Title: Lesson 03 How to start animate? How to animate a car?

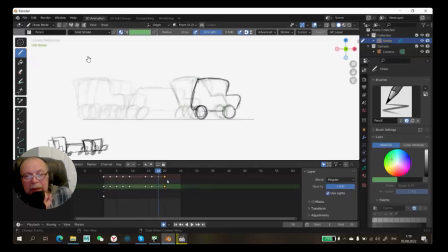No, the body of the car in the same place. That's why it's kind of strange looking movement. You know, you have to think the center of weight. Let's say like in a box or in a square shape, right in the center, the center of weight.
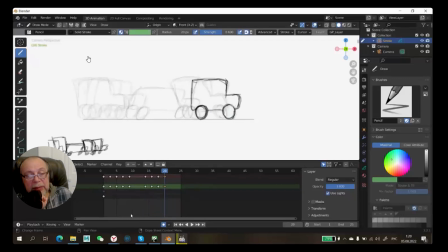And the center of weight couldn't be stopped right away. You know, couldn't be. Inertia, you know, it's supposed to be inertia. You just put in the center of the cabin, you can put the dot, big dot.
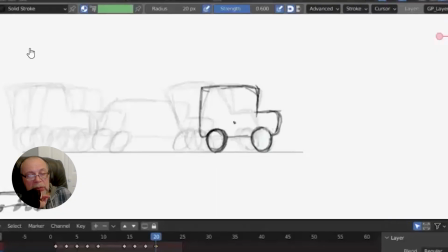You can put dot in the center of this cabin. Yeah, right here. Yeah. And previous one.
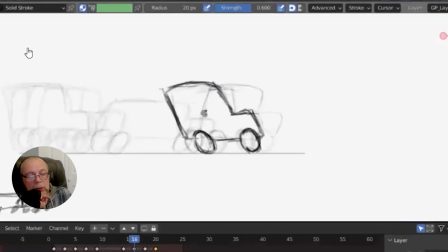Okay, next one, previous. And previous. You see, it stops here.
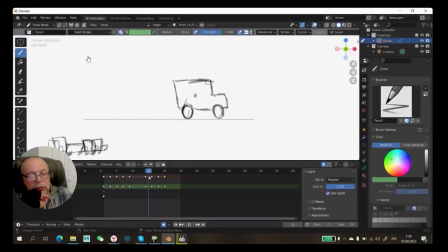That's why it doesn't work. Center of weight is supposed to be gradually slow down, not that way. Not like stops and suddenly moves forward again. Not that way. No, that's why it doesn't work. Okay. I recommend to change the previous drawing. Yeah, just shift it a bit to the left.
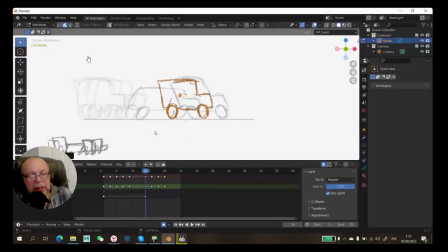Okay, good. And if you see the top one, it's make it smaller,
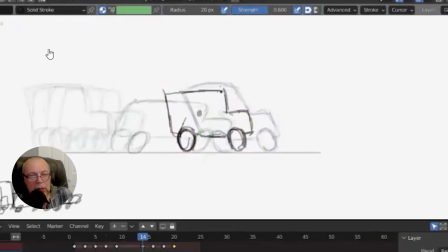make it in between previous one and the next one, but make it longer because car couldn't lose the mass, right? Because if you cut this way, it used to be longer. The whole car is supposed to be longer.
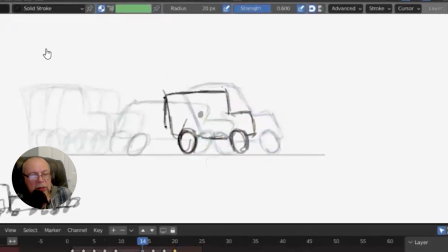Yeah. No, straight vertical. No. Same, keeping the same. Yeah, same axis. Back supposed to be parallel. More. No, yeah. Even more, just a bit more.
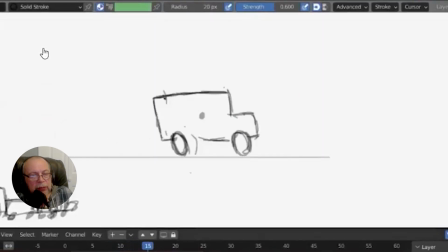Yeah. Yep. Change position for the tire. So also, next one.
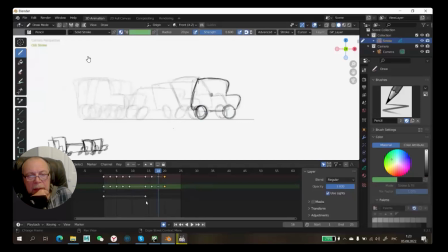It's supposed to be still, you know, leaning back just a bit. Less than previous one, but leaning back, not on front.
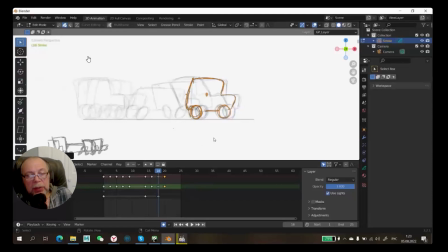You shift it. I talk about the body leaning back. No, don't change the position for the drawing.
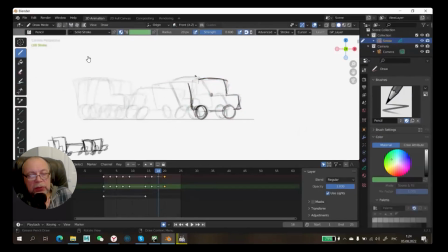Yeah. In this case, you will see 3 drawings right now. Yeah, 3 drawings in this position. At least 3 drawings. But this one has to be just shift a bit forward because it's stuck. But now you need to push car forward, not in the right straight right now.
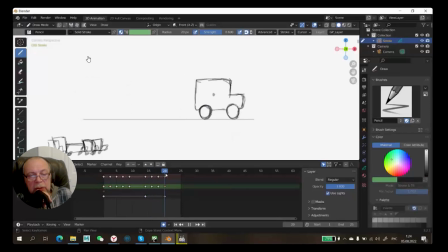Yeah, you see? Yeah, this is straight here, right? You need, this one. Yeah, you need to push forward. Yeah, make it inertia, yeah. Can I ask one question?
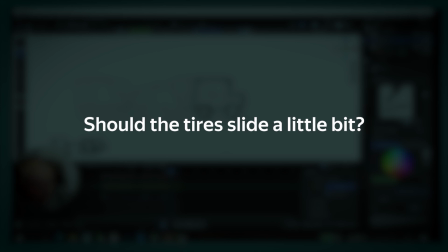Sure. The tires should move a little bit or the of tires course, stay? yes, the slides, most definitely. Yes, the slides.
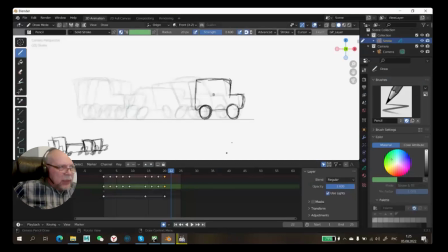If they're, stuck in the same place, you will lose the weight. You will lose the kind of like a normal car, It's kind of sliced too, right? But I saw that maybe like in cartoons, the tires stop, but body it's a little bit delay and continue the movement.
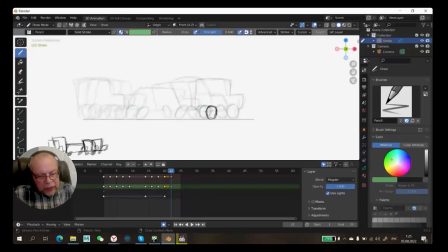Yeah, but body still continue. Yeah, let's say tires moves less, but body still continue, right? What's actually stops? Stops tires, right? Stops first. It's overlap, right? But the body still continue move forward. Yeah, link to forward. Yeah, don't be worried.
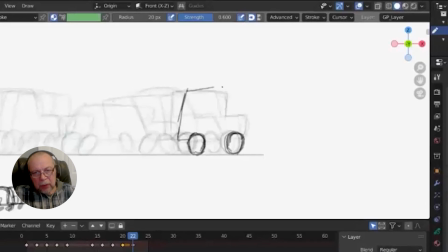More shape on the front now. More shape on the front. Yeah.
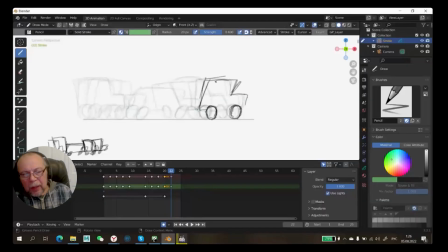No more, even more. No, you see where the cabin connected to the, forgot the name. Yes, right there. Yeah. But this one, that will be longest one, right? It's kind of like, still kind of, you see that the line of the body of the car, right?
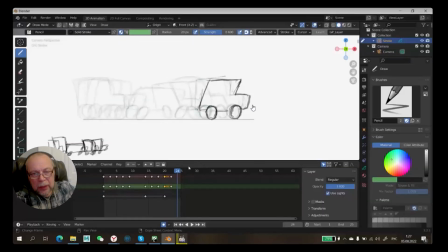It's a parallel to the ground. It's not right. The front, the nose of the car is supposed to be linked toward the ground. His back supposed to be up, right? But nose of the car, it's down. That's what it is. But now you have, if you see line, between the wheels, right?
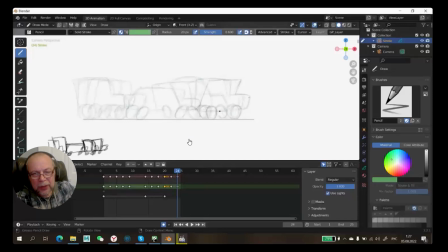You see, it's a parallel to the ground. No, it's not right. Yeah, the front supposed to be linked toward to the ground.
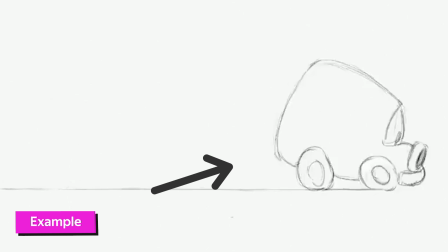Front or nose, the nose of the car. But the back of the car is supposed to be the same way up, angle.
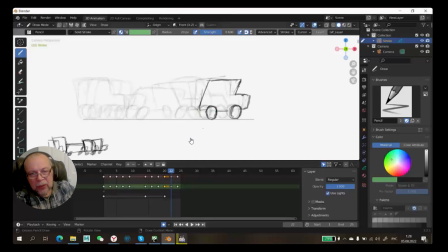Yes, I understand. Make it angle, yeah, not just a straight. Here a little bit, exactly. yes. Down, yeah. No, everything. No, not just nose.